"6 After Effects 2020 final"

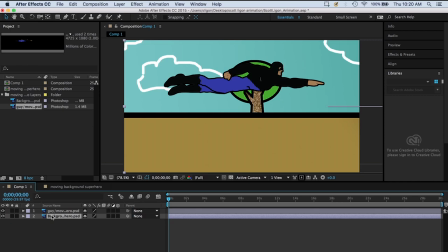16:20 Okay, so we have the background layer selected, and we go to Effect, Blur, and Sharpen.
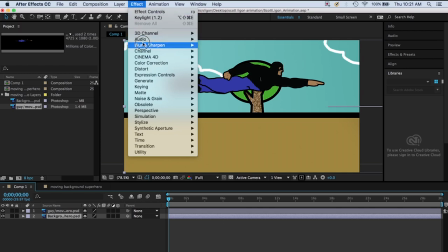16:26 This is where all the effects are, Gaussian Blur.
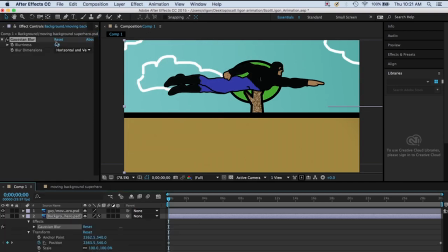16:31 Okay, so now we can control it here, and I'm pulling to the right.
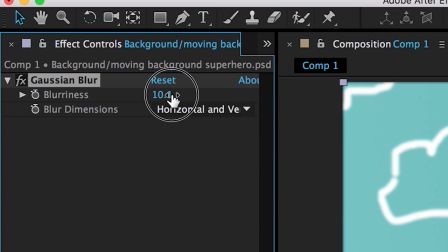16:37 I'm clicking and holding this number and pulling to the right. You can also type in a number if you wanted to, but I'm gonna blur it pretty much.
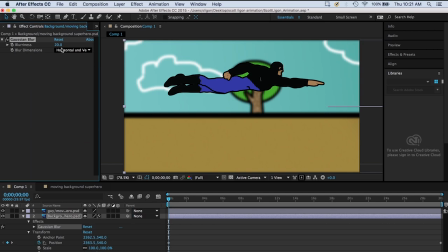16:47 And do you see what a difference that makes in being able to see the figure a little bit more clearly?
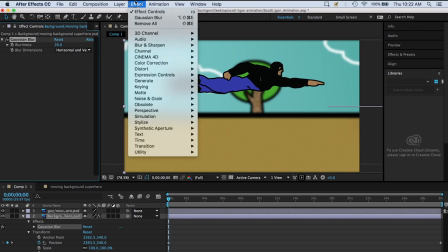16:52 You could also add an effect like color correction and make it a little darker, right?
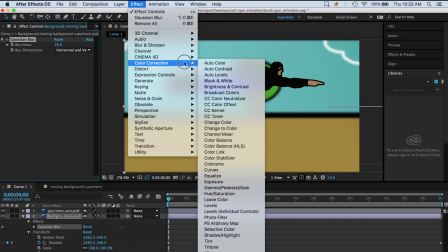16:59 So let's go to levels.
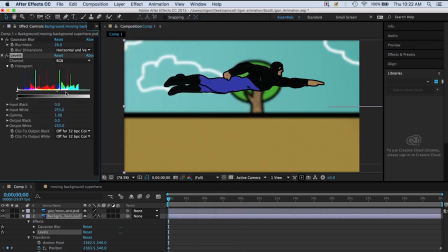17:05 And then on levels, this slider works the same as it does in Photoshop. And I'm gonna move this arrow in the mid-range and make it a little bit darker as well.
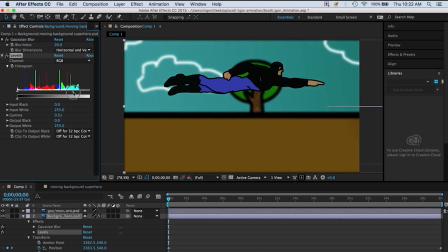17:21 But I'm gonna limit the total amount of dark over here.
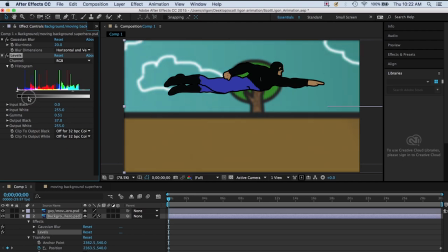17:26 So I'm limiting the contrast and again, making him stand out a little bit more, okay? So here, if you click on the word FX over here, in the effect controls,
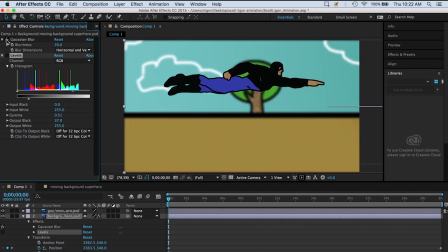17:40 then you can see the difference. This is what it is before, and this is what it is with the effects applied.
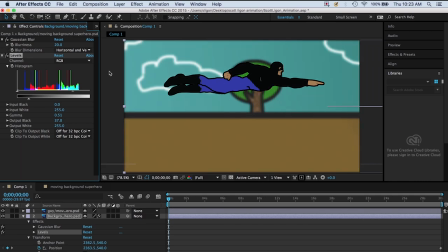17:48 So we've applied Gaussian blur and levels and basically taken out contrast and made the whole thing darker, but less contrasty. Okay? So now we're ready to play our animation.
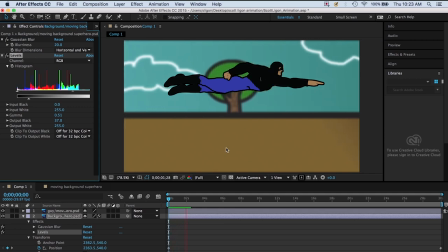Okay, and he's slowly flying across the background. So how would you make the background faster?
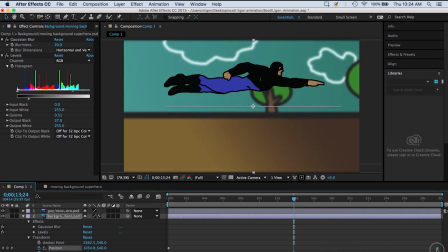18:15 We could grab this keyframe and just move it to a quicker time. Like I'm moving it down to about 8 seconds, right?
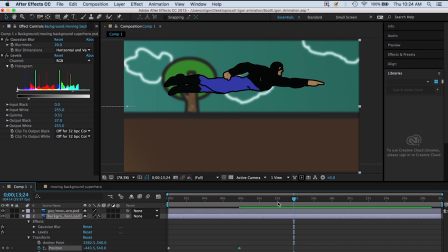18:23 So now the background will move much faster. And of course, since we have a 30-second assignment,
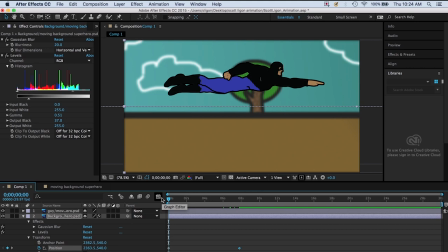18:28 then you just need to make your background much longer than this in order to make it fast and last for 30 seconds. But let's just look at it over a course of 8 seconds. See, so the background's going by faster, and that looks a lot better, right?
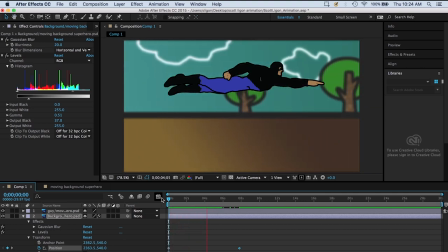18:42 But it's gonna run out after 8 seconds. So you need enough background to make it work. So one more thing. Now we have our background stopping at 8 seconds.
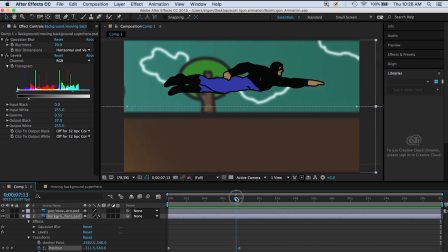18:56 So we're gonna animate our guy so he flies off the screen. So at this point, the background stops, so it's as if the camera stops right here too.
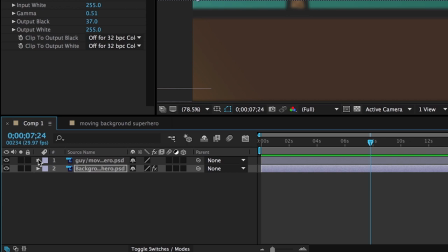19:09 So let's close the background layer so we're not confused, and let's select and open the guy layer. Okay, so when we're at 8 seconds, we want him to have stayed the same position all the way up to 8 seconds,
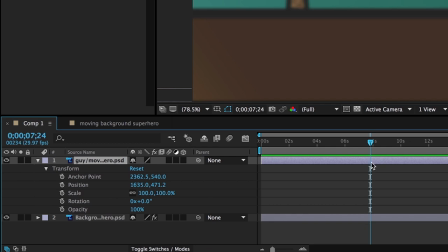19:27 and then when the background stops moving, he's going to start moving and fly off the frame. Okay, so we want to keyframe the position at exactly 8 seconds. So we want to say, yes, he's right here at this point in time, right?
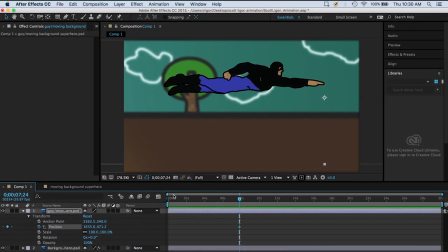19:46 And since there's no earlier keyframe, he won't move between 0 seconds and 8 seconds. So we want him to zoom off pretty quickly. So let's see, maybe just 1 second, maybe even a fraction of a second.
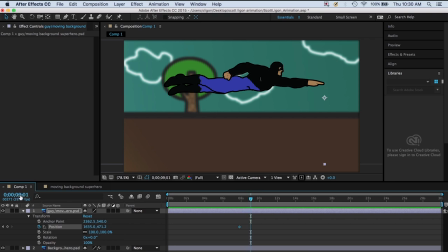20:02 So I'm moving down and I can see like it's 9 seconds in one frame. That's fine, right? So I'm right here. And I'm gonna grab him and I'm gonna move him off the frame.
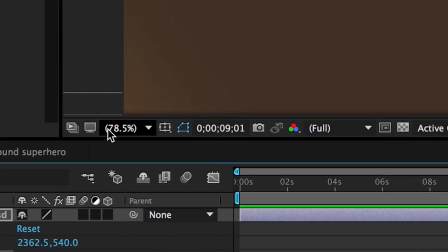20:15 And by the way, right here where it says 78%, that's what you're seeing.
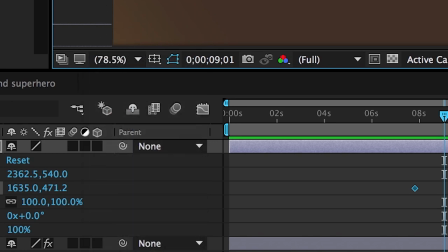20:20 So normally it'll be on fit, so it'll fit to the screen and it'll show you as big as it can in the little viewer here, right?